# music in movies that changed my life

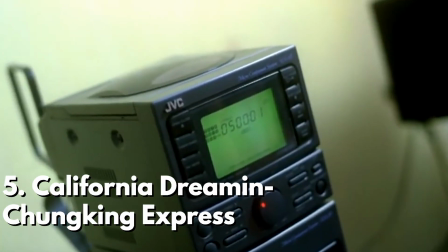number five california dreaming chunking express probably the happiest
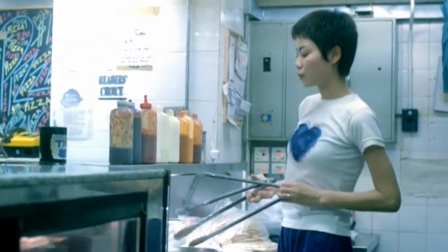slang of this entire list we have california dreaming by the mamas and the papas in chunking express
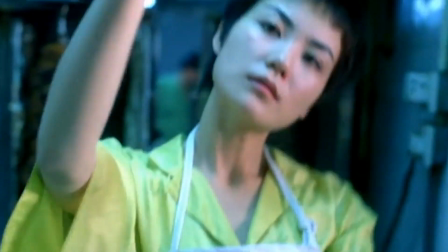the magic of chunking express especially the second half of the story that stars tony leung
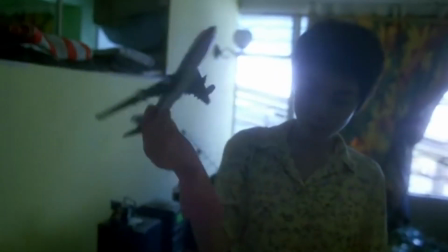and fei wang is in a word is innocence the happiness and
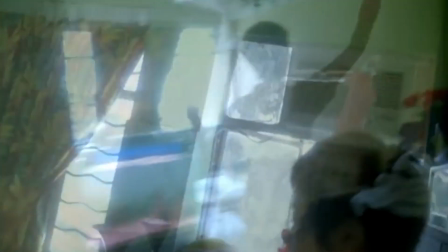innocence of fei wang's character exudes through the scene to the audience through christopher doyle's stunning
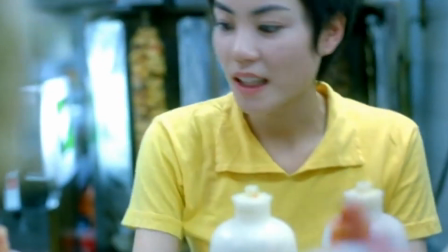carefree cinematography fei wang's dancing and just the vision and mood set forth by Wong Kar Wai,
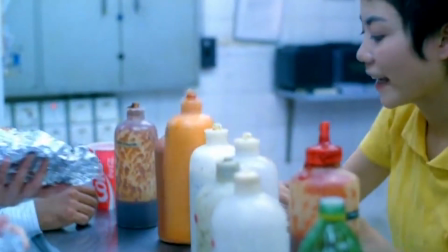adding American hit song California Dreamin',
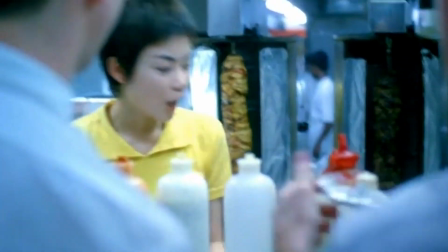a 60s flower power anthem, which is arguably the most quintessential innocent carefree generation of our time, was just art.
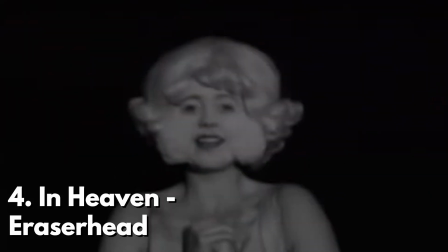Number four. In Heaven, Lady and the Radiator song from Eraserhead.
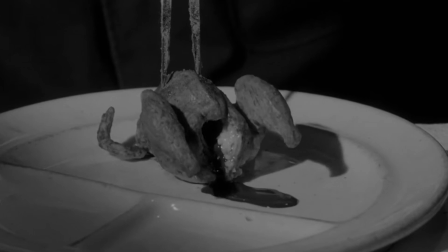David Lynch once said, Sound is almost like a drug. It's so pure that when it goes in your ears, it instantly does something to you.
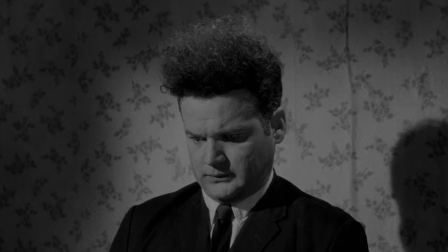And boy, does he know how to use sound and music in his films.
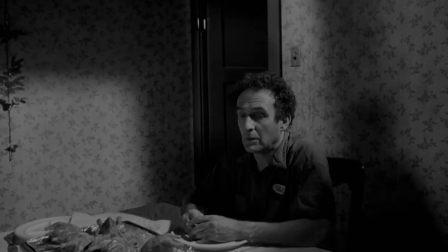David Lynch worked on the sound design with collaborator Alan Split for more than a year for his debut feature film Eraserhead.
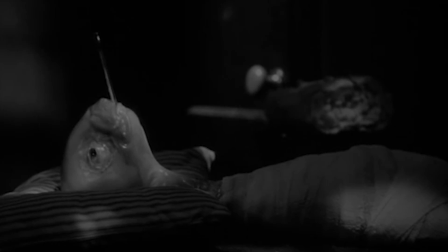Creating sounds through unorthodox folly techniques, they produced a host of dark ambient sounds full of static hiss, gargles, and eerie clangs.
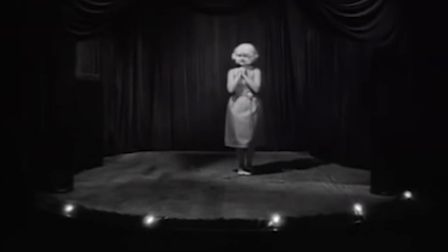But the music that is most synonymous with the film is In Heaven, Lady in the Radiator song performed by a moon-faced lady in the radiator, with the lyrics being written by David Lynch himself.
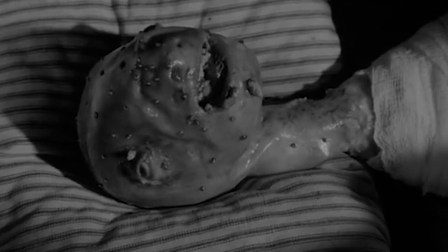This song is hauntingly beautiful. I think what makes this song so mesmerizing is how much it stands out from the rest of the noise It's soft,
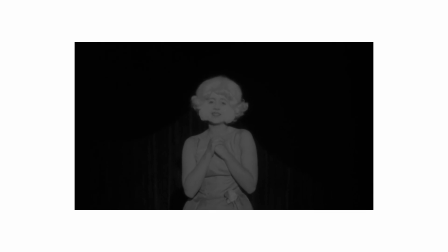melodic, beautiful with a touch of eeriness Juxtaposed with all the hustle and bustle of clanging, rattling sounds It stands out
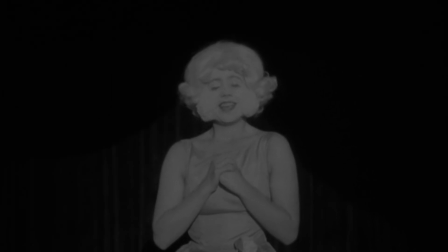And it works because the scene stands out The contrast between the noise and the beautiful interlude Reflects one of the major themes of the film Which is contrasts Contrast between black and white, hell and heaven, and truth and vision David Lynch then erases the line between dream and reality where Henry the protagonist's
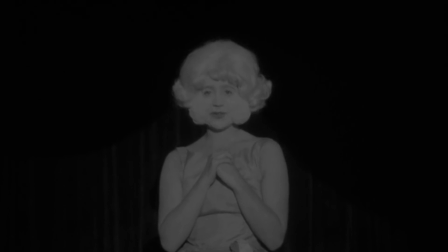inner psyche merges with the physical world This contrast is again highlighted with the beautiful song, dark lyrics,
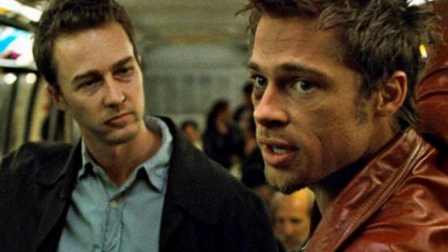undertones, and meaning serenaded by the lady in the radiator Number three The Pixies' Where's My Mind from Fight Club
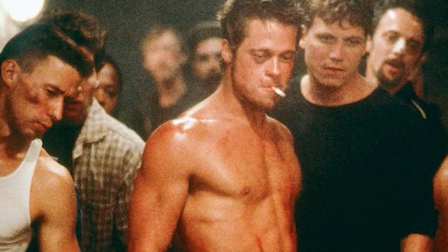Perfect song to end the film There's just enough angst in the song to pair up with Edward Norton's iconic line while retaining this sense of rest,
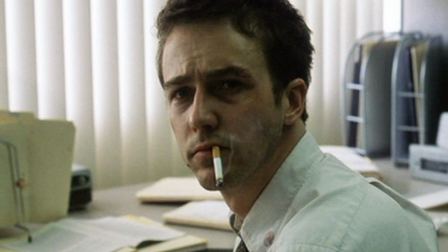or at least pause, in the midst of all the chaos that had ensued. The song ushers in a breather for us and the narrator.
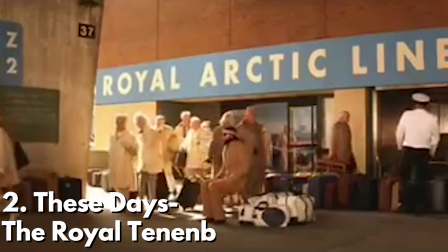Perfect ending, no notes. Number two, These Days by Nico from the Royal Tenenbaums.
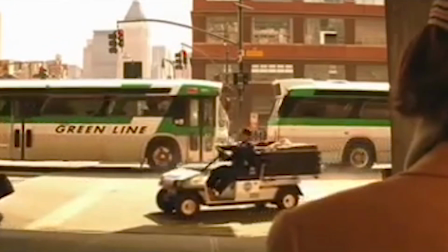Another director whose soundtracks are heavily rotated on my Spotify playlists is Wes Anderson.
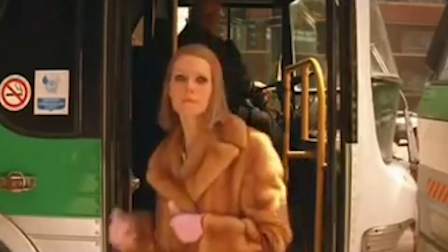Perhaps I could make another video just on Wes Anderson's music, but for this list, the one that comes to mind has got to be These Days by Nico from the Royal Tenenbaums.
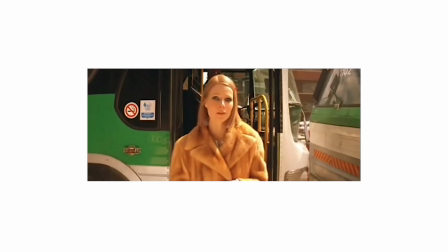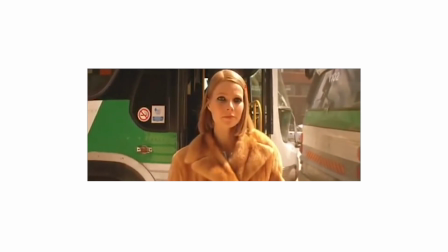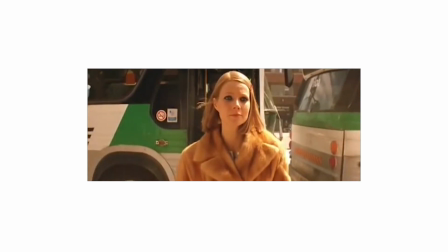The scene itself is so whimsical and beautiful. We instantly see the love shoot up Richie's face just from seeing Margot.
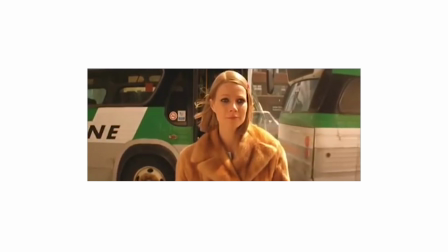But it's the song that elevates the whole scene. The smooth finger-picking of the guitar, soft melody, Nico's sad angelic voice.
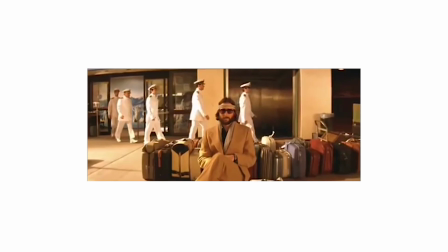I can't imagine any other song for this scene.
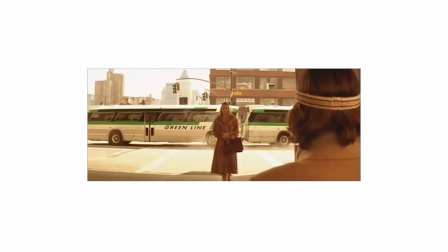Paired by Margot's intense gaze, the slow walk with her hair flowing almost in sync with Nico, it's just a match made in music movie heaven.
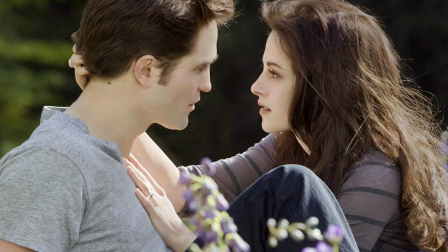Don't hate me for this one, but I was the key demographic for Twilight when the books and movies came out, and I will stand by that Twilight and New Moon had some great soundtracks.
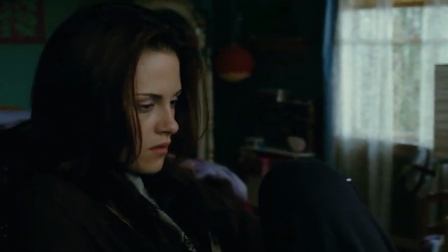Although the songs were good, it doesn't mean that it lifted the films. However, I have one exception, which is Possibility from New Moon.
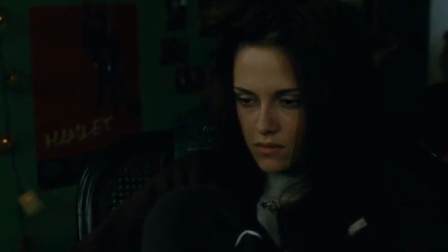It still gives me the feels. It rests in the back of my mind when I'm in a self-pitying mood, looking out the window pretending as if the seasons are changing in front of me.